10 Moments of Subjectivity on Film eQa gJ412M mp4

For our number 8, we're looking at different films' representations of the experience of mental illness.
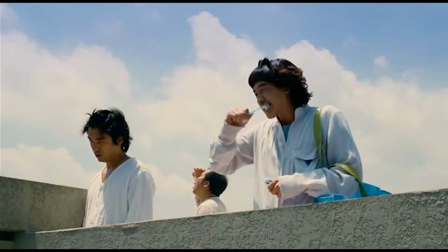4:13 Not just what someone looks like when they've got one, but what it feels like to be inside. And a lot of times this means hallucinations too.
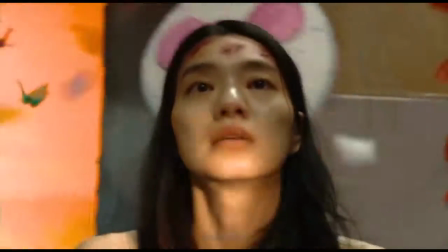4:19 From A Beautiful Mind, to The Machinist, to Shutter Island, to The Tenant, to Kotoko. But there's more to mental illness on screen than just seeing things that don't exist.
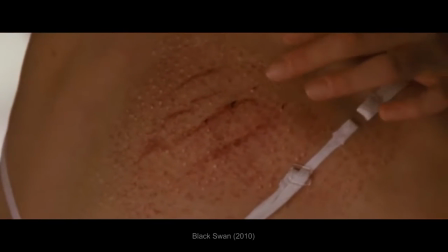4:27 Black Swan's also got a great take on obsession and compulsion.
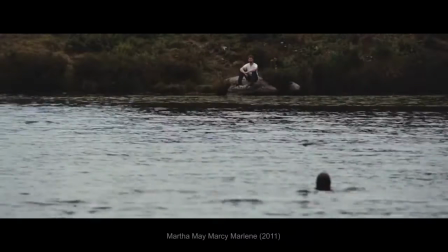4:30 The Cabinet of Dr. Caligari at madness, Spider at psychosis, Martha May Marcy Marlene at PTSD and paranoia, and Synecdoche, New York at hypochondria.
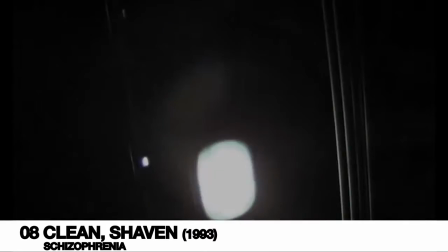4:38 And for our number 8 pick, we love Clean Shaven for its listen at schizophrenia.
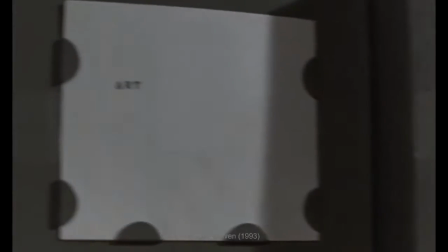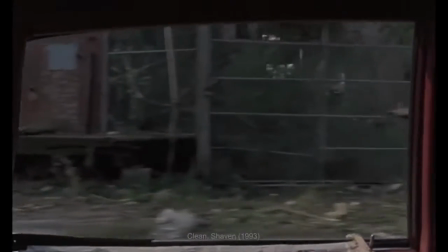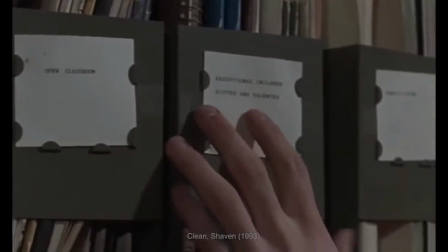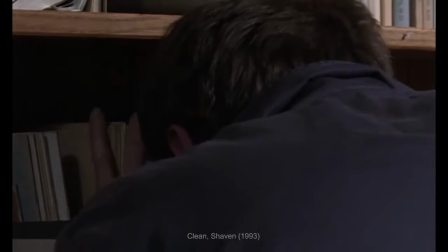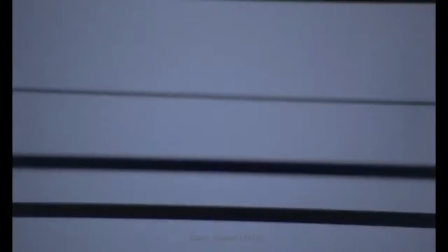5:36 Shaven is one of the most incredible uses of subjective sound ever put to images. Their contrast is brilliant, their lack of grounding often terrifying.
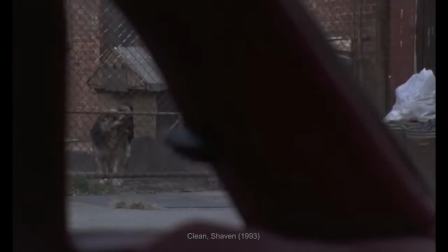5:43 The rift between what we hear and what we see is a constant reminder that something is all in our head, although this makes the experience no more comforting.
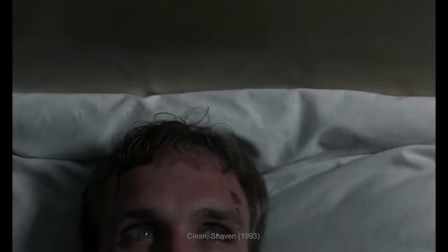5:51 Director Kerrigan set out to show the audience the sounds, the feelings, the paranoia, the anxiety of real schizophrenia.
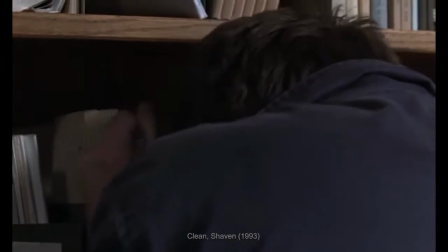5:57 More than just a plot device or cool third-act twist, he uses his filmmaking for empathy, for insight, and for a chance to experience something most people never will.
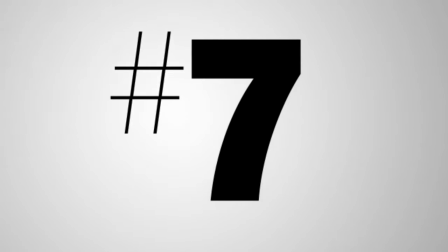6:08 Along the same lines, another incredibly common use of the subjective lens is for character intoxication.
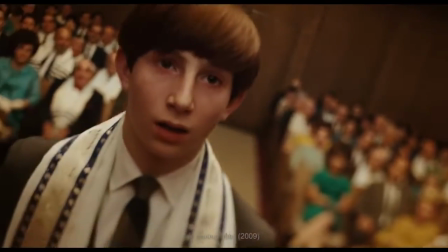6:14 Cinema's got a long history of showing what it's like to get f***ed up with occasionally suspicious accuracy.
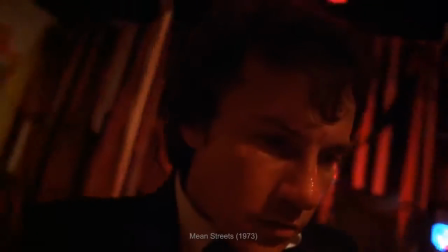6:19 They could be drunk, as in Lock, Stock or Mean Streets, on ecstasy, as in Black Swan, The 25th Hour,
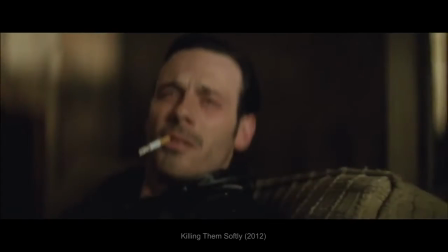6:24 Human Traffic or Garden State, heroin, as in Killing Them Softly and Drugstore Cowboy, cocaine,
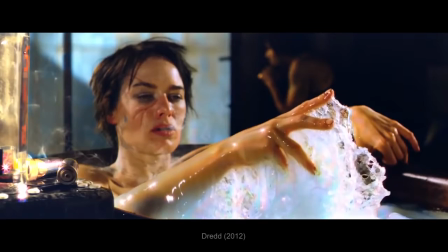6:29 as in Chopper, LSD, as in Easy Rider, DMT, as in Enter the Void, or even some made-up craziness, as in Dredd, Batman Begins, and Young Sherlock Holmes.
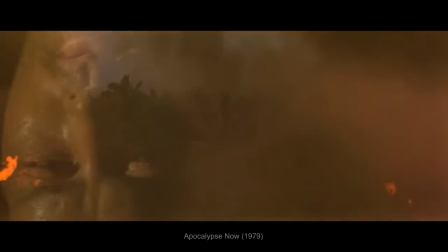6:36 But for our number 7 pick, we don't think anyone's done pissed out of their mind like Apocalypse Now.
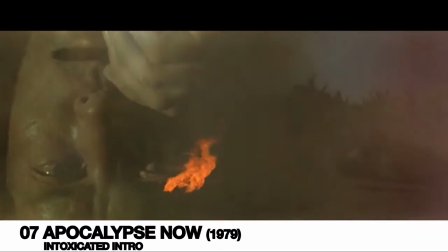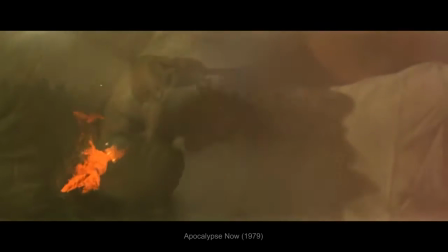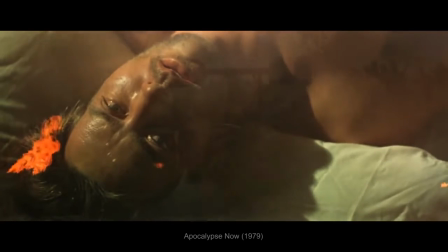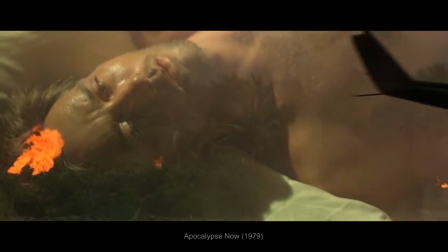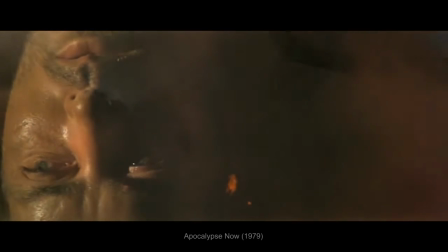7:02 Here, Coppola and his team use dissolves, fades,
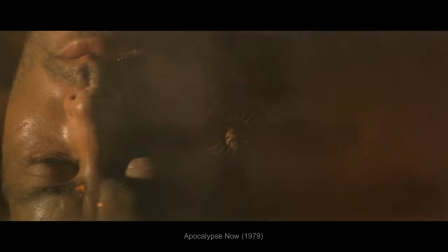7:05 superpositions, morphing sights and sounds, and disorientation to create a sense of being out of your mind drunk.
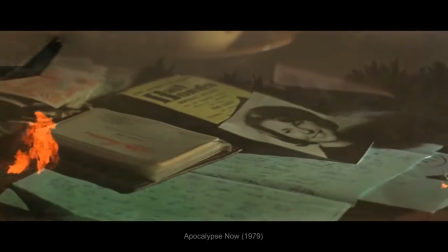7:11 It presents a man with fractured thoughts on a screen with fractured images. It has all the continuity of a blackout, all the visual stability of the spins.
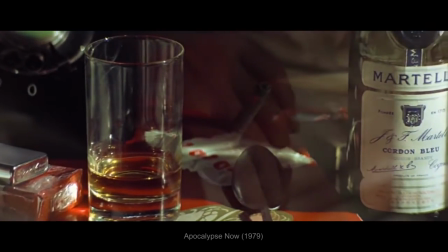7:18 And we haven't had much of an opportunity yet to talk about music, but this is as good a chance as we'll ever get.
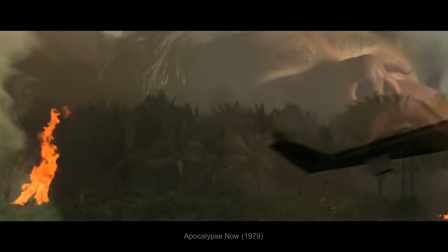7:24 Music, in the score and in the soundtrack, is one of the most ubiquitous examples of subjectivity in film.
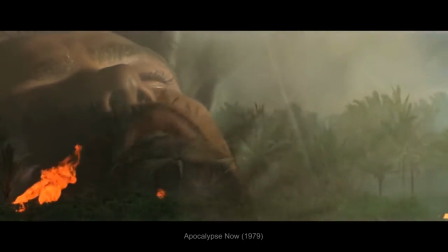7:29 Obviously, the score isn't reality. Most often, it's used to steer how we feel at any given moment.
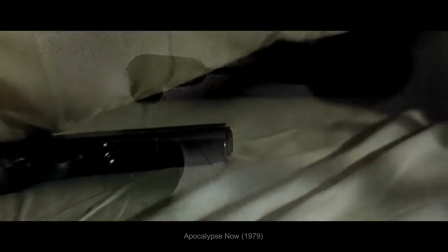7:34 And when that steering is used to nudge us closer to the experience of a character, well, you get something like this.
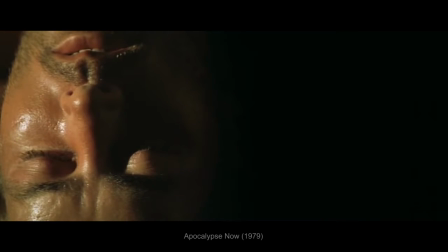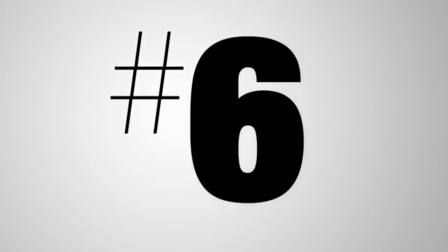7:46 Next up at number 6, we're looking at how characters' imaginations can alter the world around them,
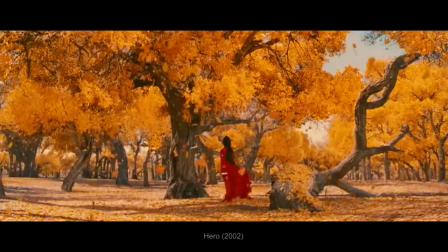7:51 how the stories they tell can seep into their realities until they're living in them.
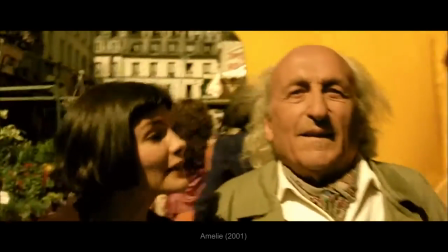7:55 Think Atonement, The Fall, Finding Neverland, Amelie, Pan's Labyrinth, The Usual Suspects, and A Monster Calls.
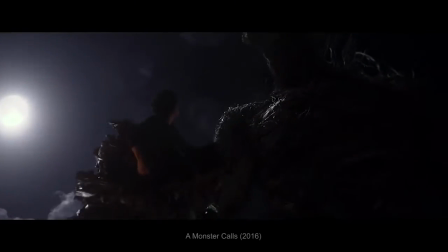8:01 They're beautiful, colorful, larger-than-life constructions of pure Willy Wonka madness.
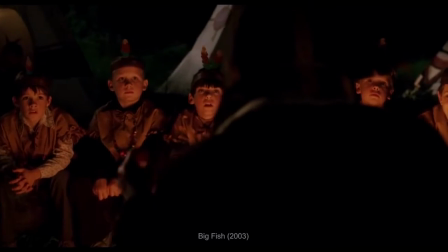8:06 But if there's a film that exemplifies all that and more, it's gotta be Big Fish.
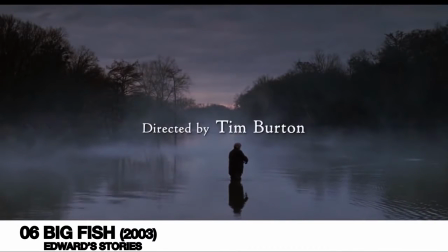8:11 In telling the story of my father's life, it's impossible to separate fact from fiction, the man from the myth.
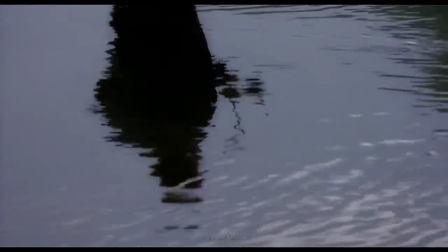8:20 The best I can do is to tell it the way he told me. It doesn't always make sense, and most of it never happened.
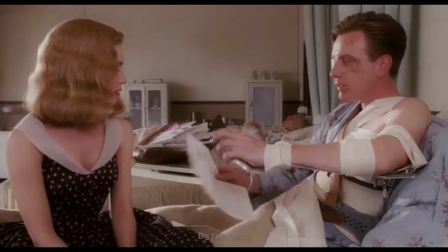8:32 Big Fish is an exploration of the fissures between what we believe, what we say, and what really is or was.
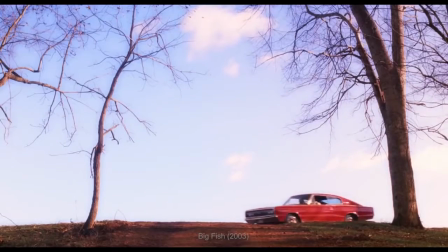8:38 Alternating between the neutral-colored world of reality and the soft, vibrant glow of myth, Big Fish sees a relationship repaired through stories,
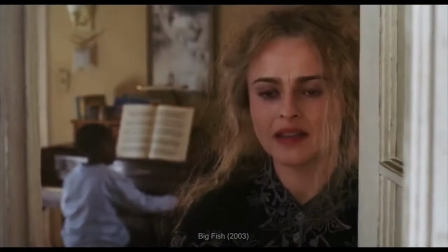8:45 sees imagination shift and revise with new detail, explores its roots in truth.
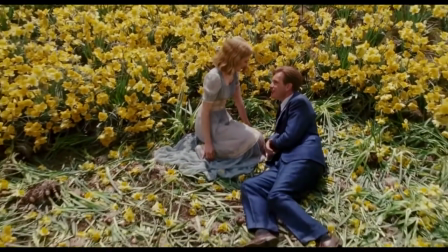8:50 It is a love letter to the imagination, to the power and advantage of exaggeration, to the intimacy of shared myth, and for that, we love it.
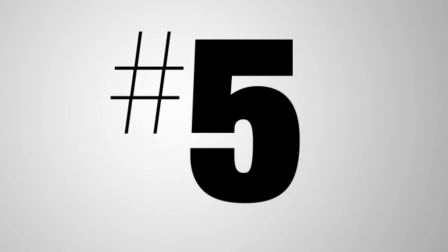8:59 Take imagination, add in a dash of wish fulfillment, and you've got our next slot, fantasy.
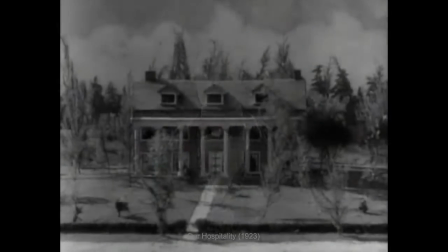9:04 Characters envision a world in the shape of their hidden desires, and then the film allows them to physically dwell in it as they do.
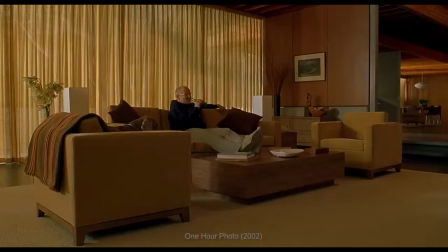9:10 Think Brazil, or Todoleros, or The Basketball Diaries. Think 1 Hour Photo, or Unfaithfully Yours, or Fast Times at Ridgemont High.
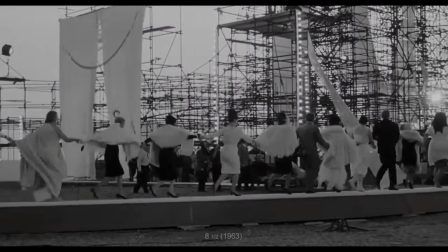9:17 It happens in American Beauty, La La Land, and beautifully in 8½, but for our number 5 pick, we're giving it to The Last Temptation of Christ.
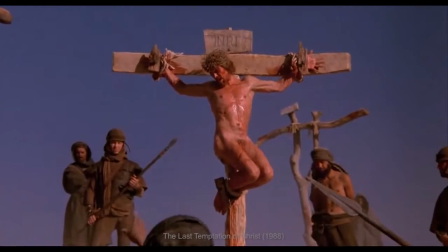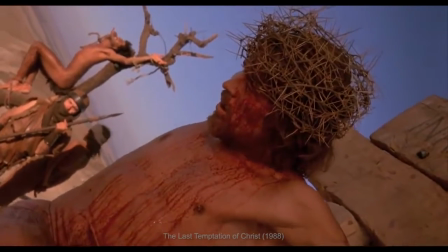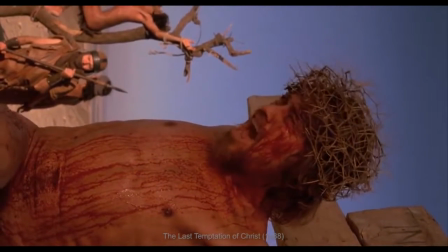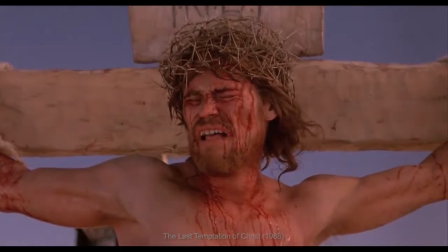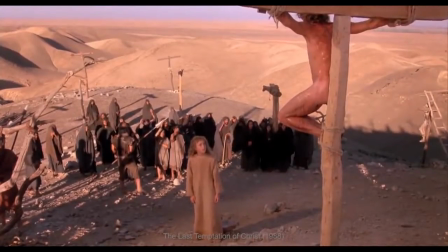10:01 Here again, we have subjectivity masquerading as objectivity. Scorsese playing with what is and is not real with both his characters and us.
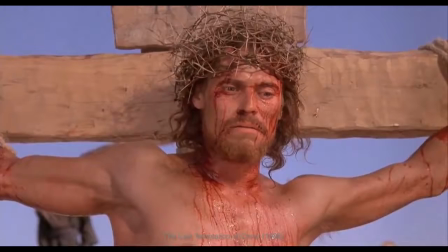10:09 But the justification and execution here are absolutely perfect. It is an opportunity for Jesus to grapple with his desires, his doubts.
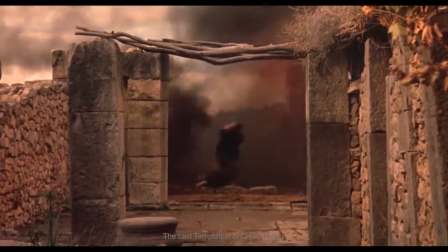10:15 It moves through time in a heightened, too-good-to-be-true manner. The camera floats, the angel coos, the wedding he's looking onto is his own.
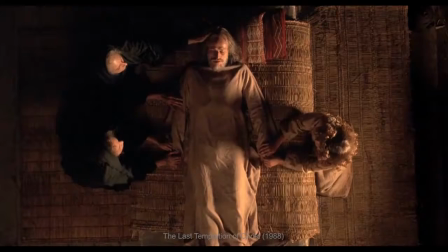10:22 Wedding becomes lovemaking, becomes pregnancy, becomes old age, becomes death, with a chronological approach more akin to a daydream than a day-to-day. From start to finish, it is is one of the most ambitious, misleading, and controversial examples of fantasy that cinema has ever envisioned.
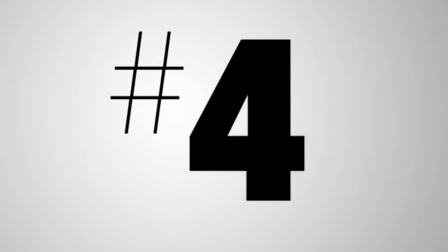10:38 Next up at number 4, we've got a blockbusting category that hardly needs explanation: the dream sequence.
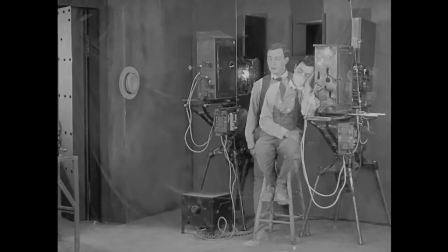10:44 And there's more of these than you can shake an imaginary stick at, but our favorites include Gold Rush, Sherlock Jr., Waltz with Bashir, obviously Inception, Kagemusha, and Vertigo.
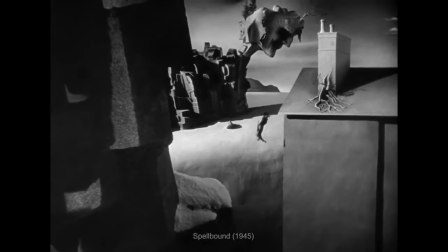10:53 Spellbound is an incredible collabo between Hitchcock and Dali, but for our dream pick, we don't even have a choice.